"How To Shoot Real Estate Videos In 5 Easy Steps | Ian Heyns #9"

Hey, what's up guys? We're gonna show you how we do real estate videos and tip number one is you can never have enough footage
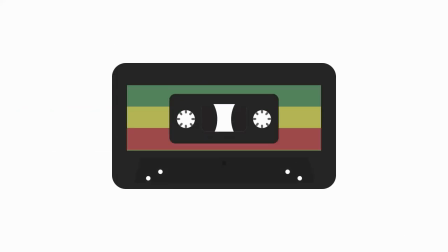That's me Ian Haines, half English, full-bred Afrikaans and the real estate agent And this is me Bucky's the man behind the camera and the creator of fun And together we like to make real estate videos and we're gonna show you how.
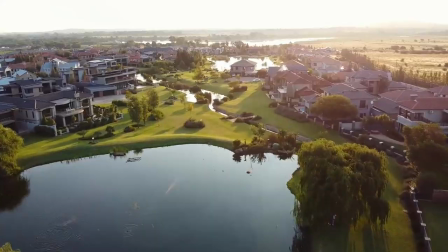So usually we start with all the big spaces in the property and this is exactly what we're gonna show you first.
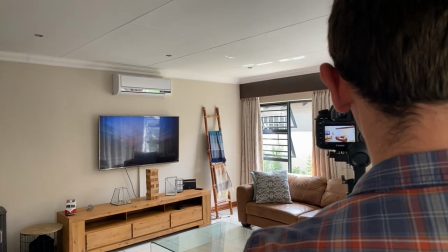A simple pan is a great way to show space because it's a natural movement. Just think about it, what do you do when you get into a house?
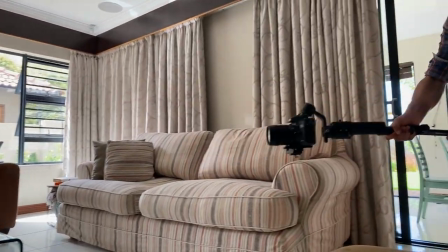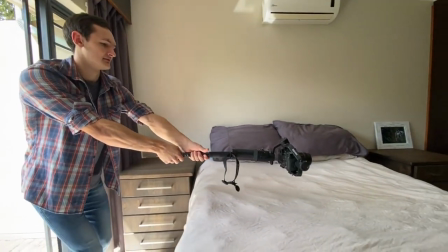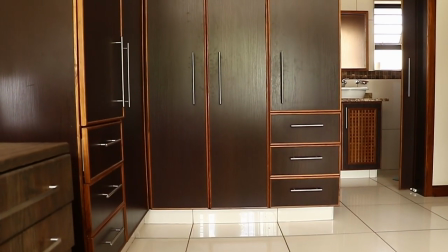And then we find the pull up or push and shot, a great way to show small spaces like bathrooms.
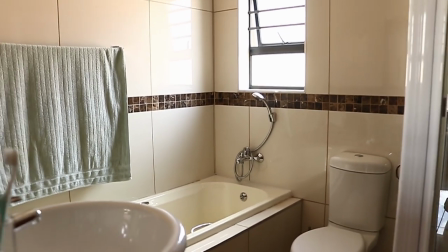The transitions is there to make your video silky smooth, just find the same colors and textures and you're ready to go.
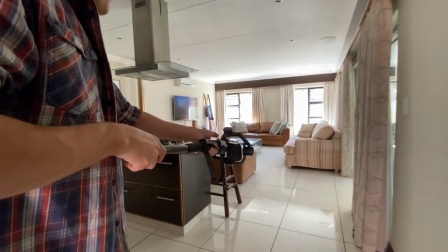If you follow from green to red, you'll see that the textures and the colors are the same.
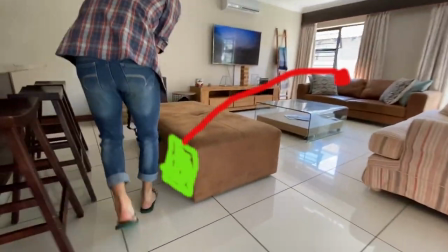That's why they match and make a great transition. As you can see, we went from the ottoman to the couch on the other side of the room.
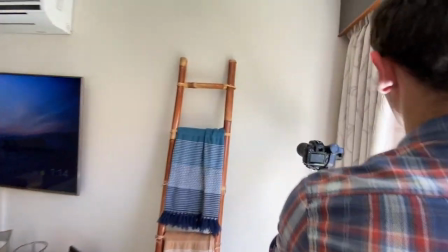From this couch, we went to the wall and out of the wall in the motor bedroom and it went from the wall to the dresser.
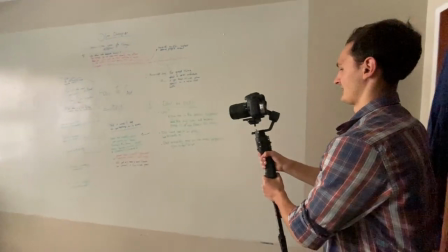From the dresser it went back into the wall. This came out to the kitchen.
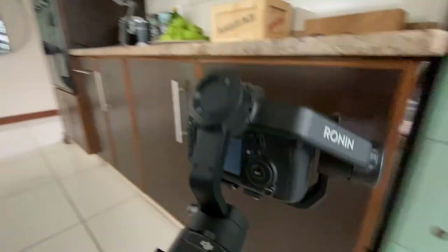From the kitchen wall to this lovely green cupboard which came out of the lovely green curtains and into the next dresser.
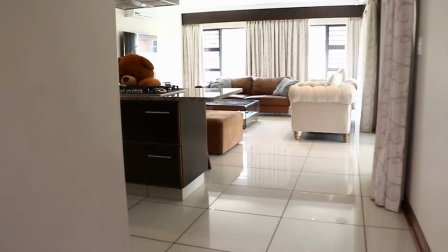And putting that all together you get this. This
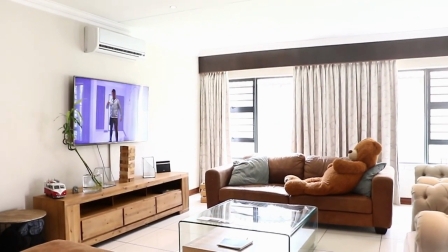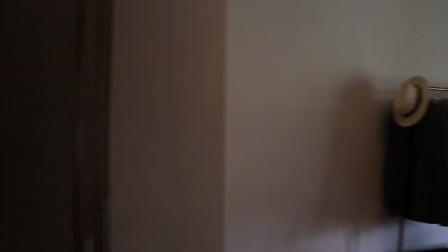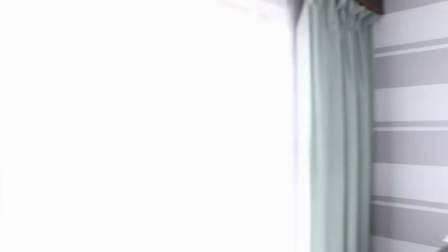is what we call the fast forward shot. This is to show the layout of the property even better.
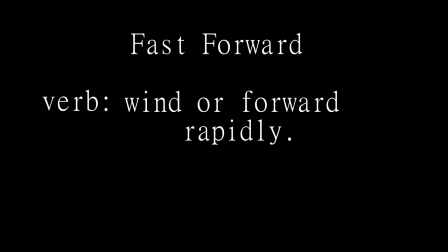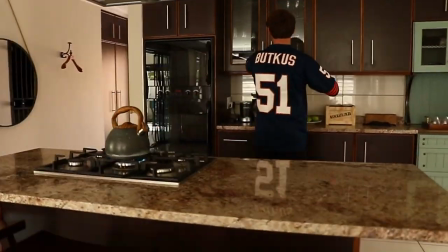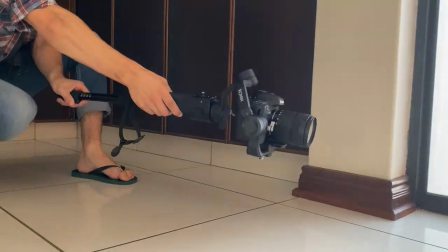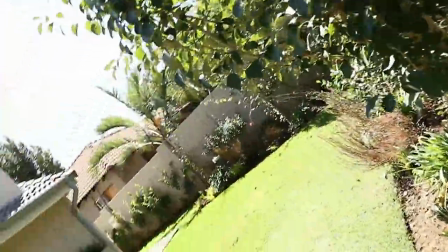This one we call a shy shot because it comes out from behind the object into the open.
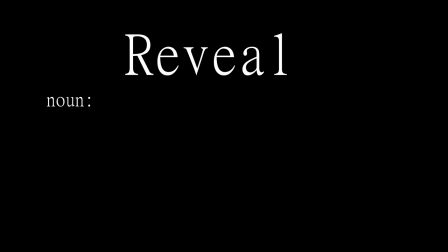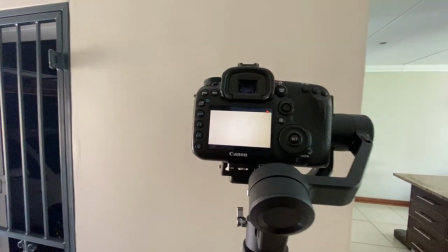The reveal is great because it shows something awesome.
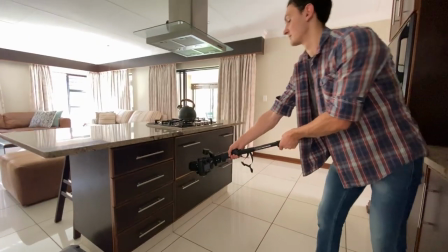And once more, awesome.
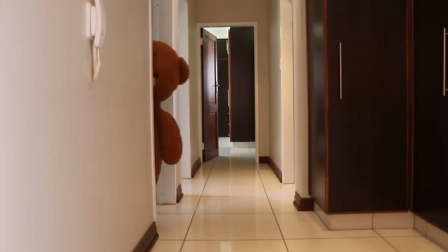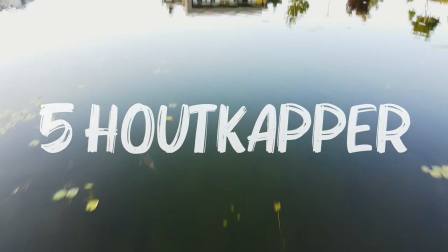And boom goes the dynamite.